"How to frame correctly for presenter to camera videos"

Hello, Martin Johnson here again with video 2 in this series of how to use your iPhone or your smartphone to shoot a video for your website or your DVD for your small business. We talk about framing first of all. This is framed in a mid-shot. I'm outside of my backyard. I've got some birds tweeting in the trees, very nice. But a mid-shot's about the sort of frame you need to aim for. You watch TV news every night. The reporters, the newsreaders are framed in this sort of shot called a mid-shot. So don't be looser or much tighter.
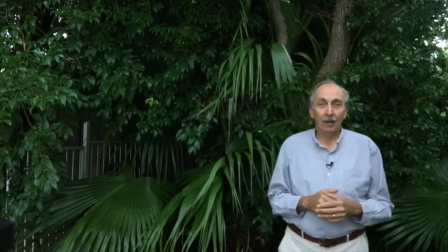(0:26)
If you go too loose, it looks a little bit like this. I'm too far away.
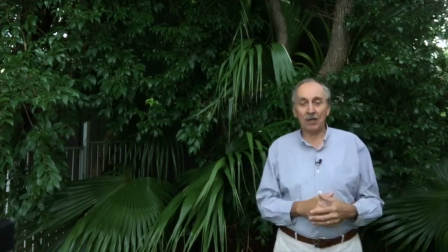(0:31)
There's no real reason to frame me like this because, well, I suppose there are trees there, but it's much better if you frame me in a mid-shot, which is like this.
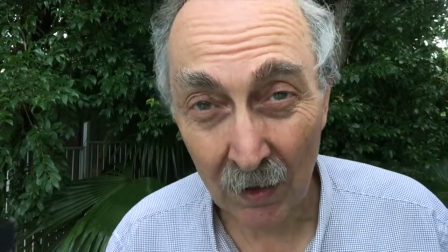(0:39)
Also, don't go too close. There's no real reason to be this close unless you're doing something about dental hygiene or moustache trimming. So a mid-shot's the shot to aim for. Secondly, think about headroom, space between the top of your head and the top of the frame. It can't be
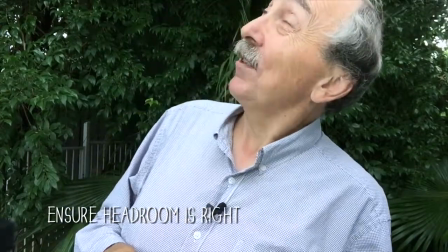(0:56)
too little because this looks like I'm up against the top of the frame and I'm trying to get my head into the frame,
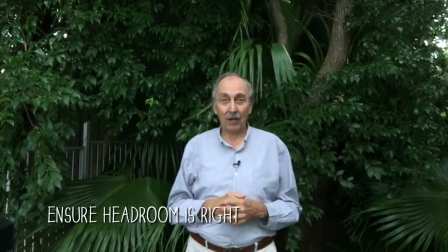(1:02)
or if it's too much headroom like this, then the shot is simply not balanced. So focus on getting your framing right and also getting the headroom right. Now the background behind me is a nice tree in my backyard and the sun is over there looking at me this way. If I go the other way, so the sun is behind me looking into the lens of the camera, you'll see what happens.
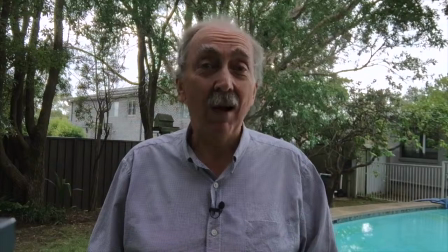(1:23)
So you can see I've just turned the camera around to 180 degrees. The sun is now behind me, shining into the lens of the camera in effect, although it's an overcast day.
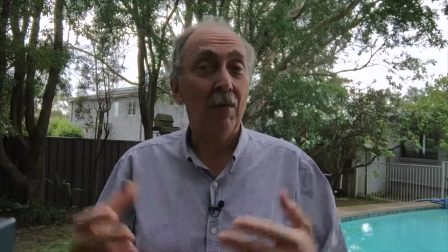(1:31)
But there's no light on my face because the sun is behind me. I could put artificial light in this direction if I wanted to, but that gets a bit too complicated.
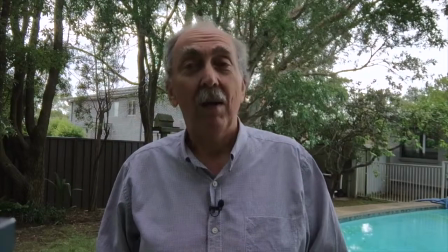(1:39)
So make sure you don't shoot backlit pieces to camera. Make sure the sun is shining on you, on your face, and also on the background. I hope these two videos have helped you to get an understanding of how to record great audio, how to frame up a shot, how to watch for too much or too little headroom, and how to make sure the sun is behind the cameraman or shining on the face of the presenter and also
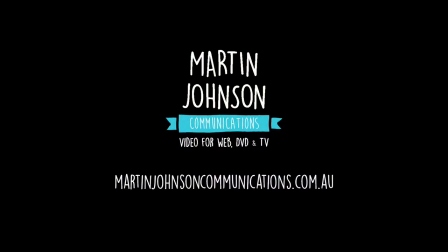(2:01)
on the background. I'm Martin Johnson for Martin Johnson Communications.